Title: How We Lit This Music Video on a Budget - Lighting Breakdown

We've recently shot a music video and as I often do on these channels, I afterwards do a full behind the scenes and breakdown of what equipment we used, etc. And usually before I start recording these YouTube videos, I think about everything that I want to say and I break down the entire video chronologically. And when I did that, what I usually do in the shower, with this music video, I started to come up to the lighting part.
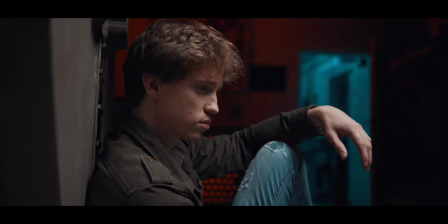And then I felt like when I kept talking and talking in my head, that the lighting section about this video would probably be about 20 minutes all by itself. So instead of doing a full behind-the-scenes breakdown of this music video, I decided to just do a lighting breakdown for this one. So I will talk about what kind of lights we used in every shot, why we used them, and how we lit everything. And more on that after the intro.
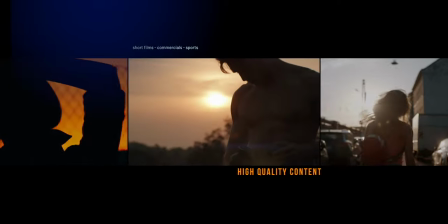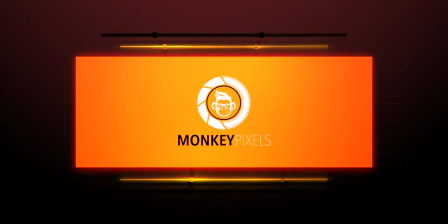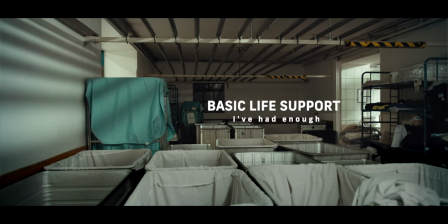So this was for a newcomer band and this was actually their first music video and honestly I really liked the song.
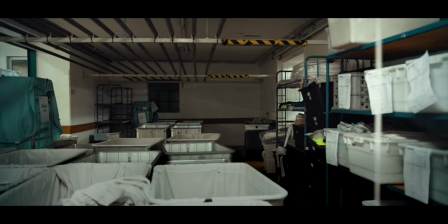The entire project was rather low budget so it was Bell and me shooting and just one day overall.
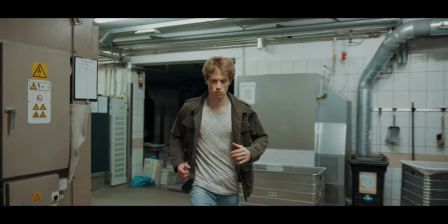And I will link up the video right here so you can check it out before we actually start everything so you know what I'm talking about when I'm breaking down all the lighting parts. So now that you've hopefully watched the entire video let's start chronologically from start to finish and go over every shot or basically every scene and how we lit it. So the first shot where he's walking through the factory was by far the most complicated one.
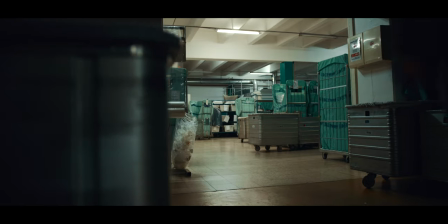So let me start breaking down what we did in this shot.
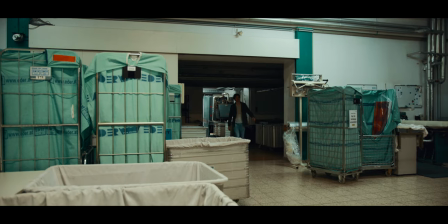All I did was turn on the light switch because we just used available light and I think that the tubes illuminating the factory were actually pretty cool and gave us a cinematic look.
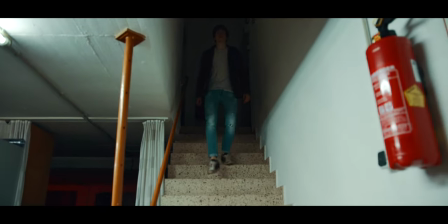So I didn't really do any external lighting at all. For the next shot, we did use external lighting.
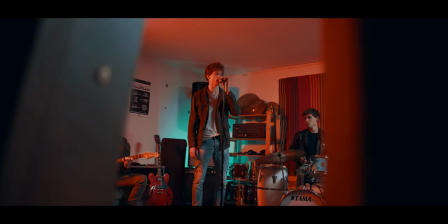So let me start with breaking down the framework. So this is their basement where they actually do all their band practices.
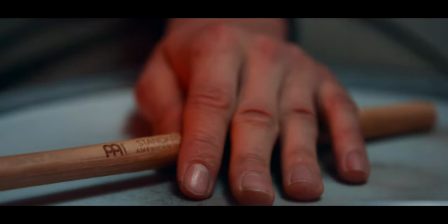So overall we wanted to get some kind of moody feeling so we didn't really want it to have it too high key and we also wanted to induce some color contrast. And overall it was a little tricky because the ceiling height was really low so we couldn't really use any overhead lighting and that actually made the entire thing a little bit tricky.
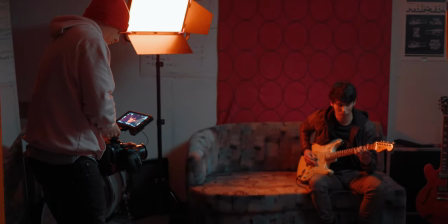We also didn't really have a lot of space to left than the right. So we actually chose to have one of our lights actually being displayed right in the set.
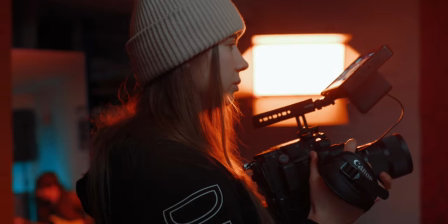And as for a band's basement, that actually made a lot of sense because a lot of bands actually do have some moody color lighting in their basements. So that actually worked out well. As for our key light, I used the Godox VL150 with a 90 centimeter parabolic softbox and a grid on top.
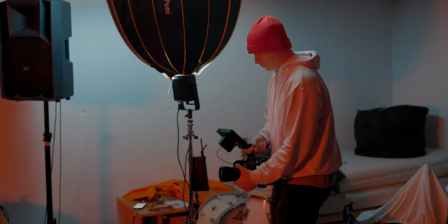As the ceiling was so low, I decided to bounce it off the ceiling. So I placed the entire thing off camera and then just pointed it directly towards the ceiling,
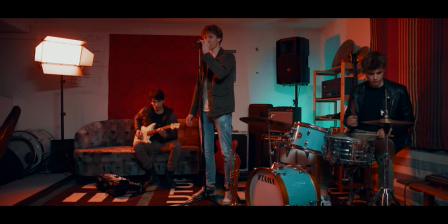put it at around 100% for all the wide angle shots and that gave us overall a really nice and soft look to it. As for our second RGB light that I had placed in the shot,
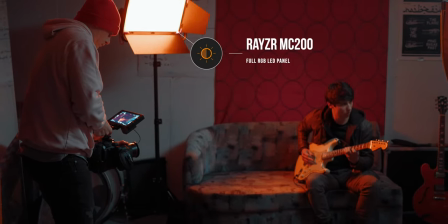that was the Razorlight MC200 and I had it at an orange red kind of tone and as I've already said I placed it directly into the scene and actually made it somewhat of a practical light and I used this as
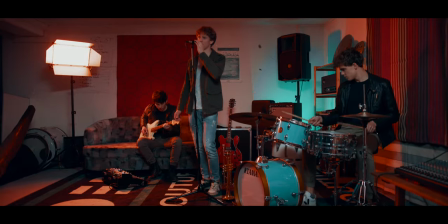a rim light but also as a mood light and I think that it gave the whole scene a really kind of good vibe. As for the last light in this scene, I used our IndyCine R1 RGB pocket light, and I already did a review about this, and I'm taking this light with me everywhere.
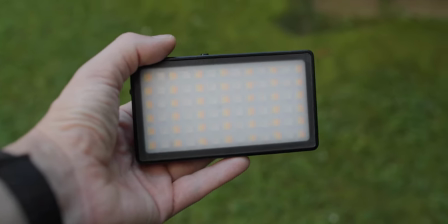And in this scene, I used it to create this color contrast that I was talking about earlier,
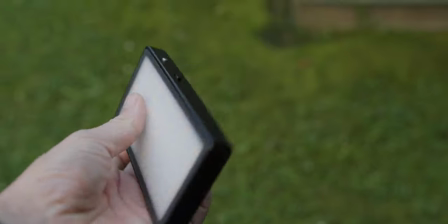and I set it to somewhat of a teal color to offset the orange kind of red color on our RazerLight MC200.
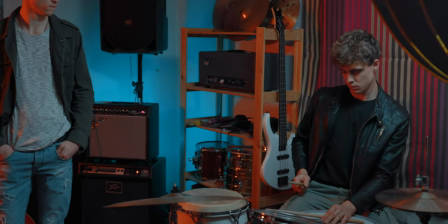And for this, I put it way in the background behind one of the speakers. And even at 10%, it was still too bright and kind of illuminated the entire background.
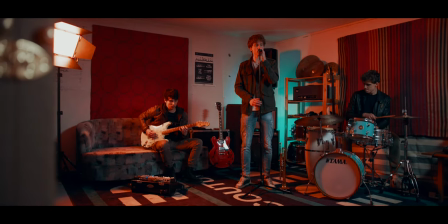So here I wrapped it into diffusion material until I had the brightness that I wanted. And this was our setup for the entire wide angle shots.